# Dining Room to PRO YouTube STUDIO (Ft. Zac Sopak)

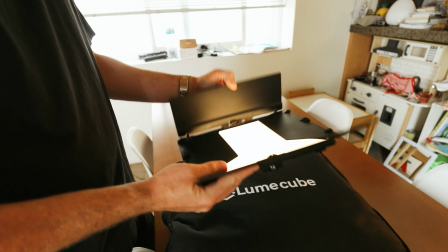0s
This video is sponsored by Soundstripe. I'm here today with Zac Sopak, and we're going to be checking out his space where he transforms his dining room into a workspace for YouTube and content creation. Today, you're going to be learning tons of tips and tricks on how to maximize your space. We'll be able to check out his gear and how he uses it.
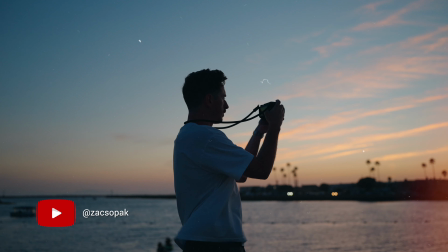20s
It should be pretty cool. All right, before we get into everything, Zac, could you tell us a little bit about yourself and about the space?
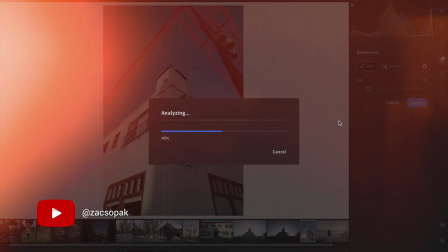27s
Yeah, my name is Zac Sopak, and I do a lot of videos on YouTube, a lot of stuff about camera gear, a lot of stuff about photography, videography, just kind of like general content creation,
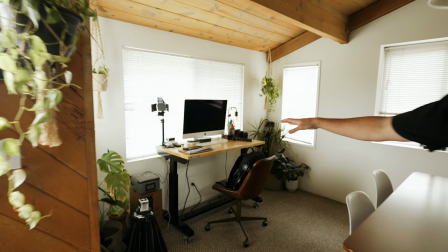38s
and especially things like Lightroom, photo editing is what I'm kind of known for.
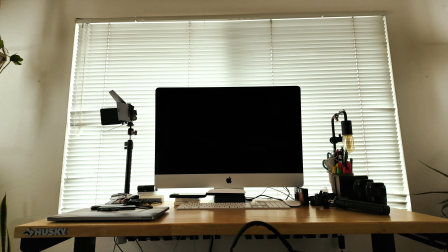42s
So this is where I record a lot of my talking head videos for YouTube or for short form video.
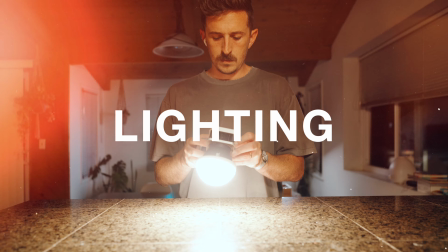49s
By day, it's a workspace where my wife, who works from home, she does all of her work at that desk. And it's also a dining room. It's also a messy kids play area because we have a couple of kids. So it's a lived-in space. So it's that by day.
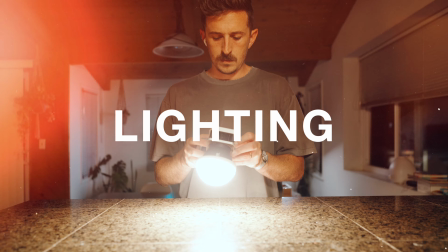66s
At night, when all the kids go down, I can convert this into my YouTube studio. That sounds pretty cool. I'd love to see how it all turns out. Do you mind showing us how you go about transforming the space? Yes. Okay, let's fine. go. Let's go. Right. Bye, guys. We gotta leave. So I start with a nice soft light. I've got this 60 watt light from Zhiyun. This is the G60. It's a really nice bicolor light. It's actually really small.
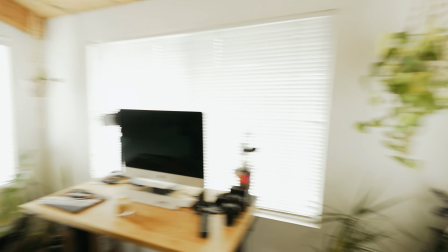102s
So this ends up being my main key light setup. It's gonna be nice and soft. And I set it up in the corner of the room here.
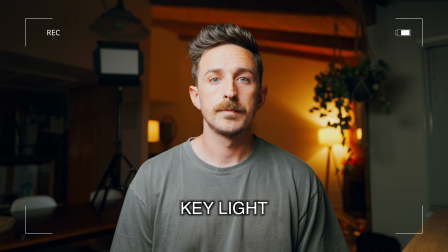112s
Sometimes I'll try to shoot from different angles, but I like to be in the corner shooting to the kind of like opposite corner of our living space, just because even as you'll probably see in the frame right now, you get a lot more depth than if you were doing it on a flat surface or like a closer wall. So that's why I like to put the lighting in the camera in the corner.
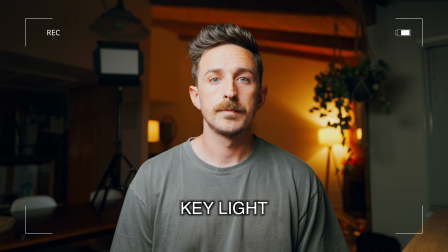131s
So I'll take this and I will grab my light stand over here, set that up. The softbox just makes it really nice because it just adds that flattering light.
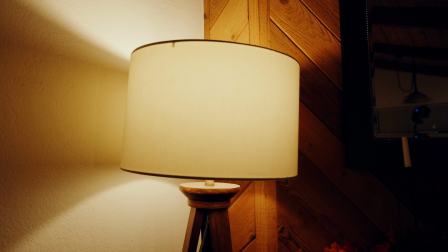145s
I'll basically try to get this as close to me and then out of frame of the camera. I mostly just use one other light. This is another 60 watt. This is the X60.
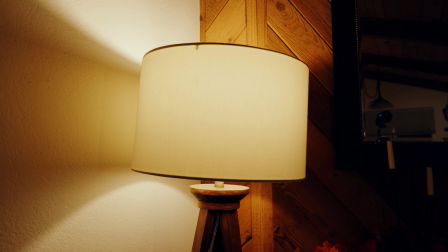158s
This one, I can either use a battery to power it, which gives me a portable 60 watt light.
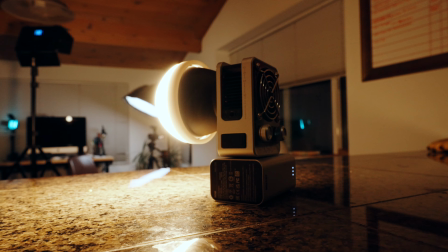166s
I normally set it to warmer, so like 2700 Kelvin,
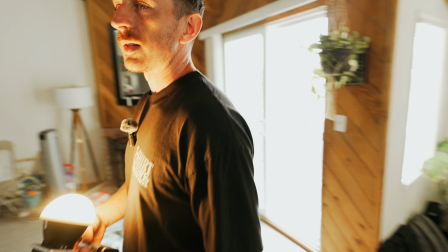170s
because at night we'll have our house lights on and they all kind of match the same temperature of this.
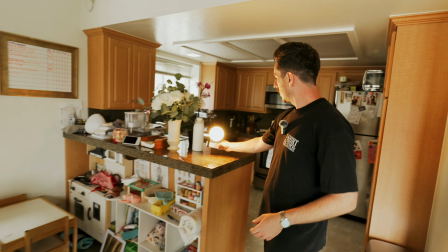176s
It kind of looks like those lights are really adding more to the scene when really it's this one that's adding a lot.
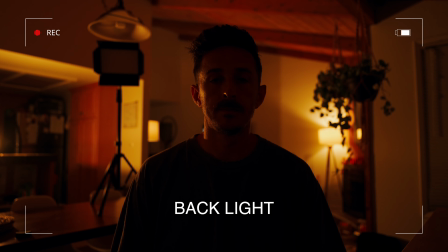180s
So I have the main light over there. I'll be sitting about here, and then I stick this on the opposite side of the house,
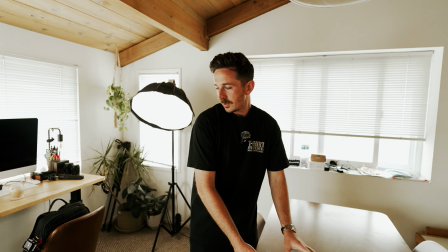189s
kind of like over here, and then it'll hit the side of my head.
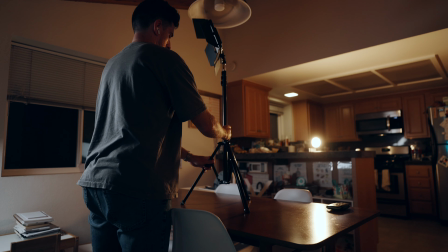193s
So it gives me a little bit of a kind of like a kicker light to help me kind of pop a little bit more from the background. Gotta make it pop. Yeah, gotta make it pop. And then I've also got a couple other lights that I'll use from time to time.
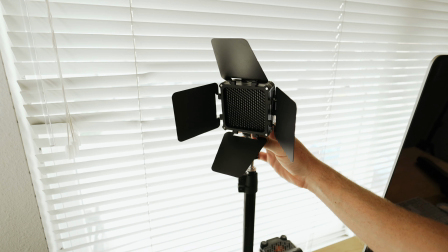206s
If I'm feeling saucy, I will put this on a stand and I'll just like put it on the table,
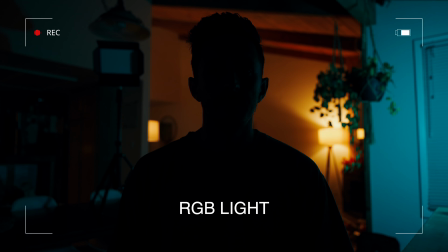212s
which kind of looks really weird, but in context, it just sits up a little higher.
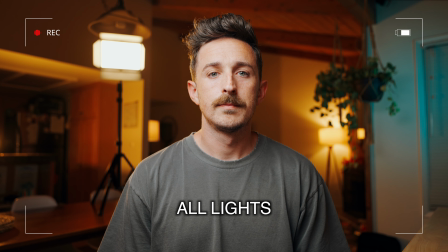216s
If I want more color, I'll use this other light from Zhiyun.
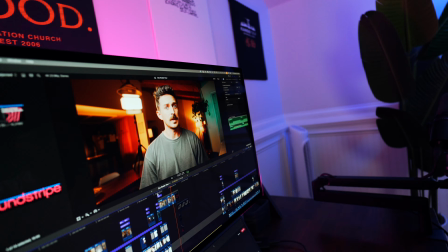221s
I will use this to light up this wall, and I can add like an extra color. A lot of time I'll do like blue to help balance the warm light that's happening in the background.
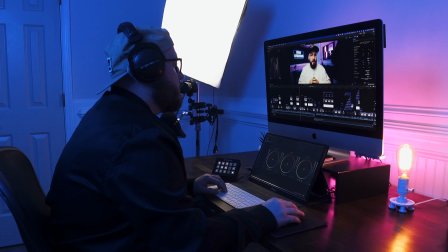235s
Ben, do you hear that? I think I do hear that.
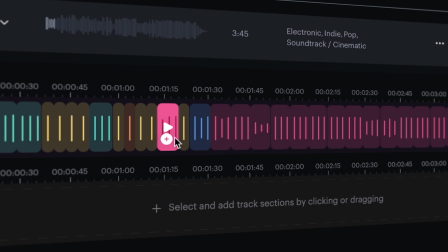240s
It sounds like music. It's actually today's sponsor.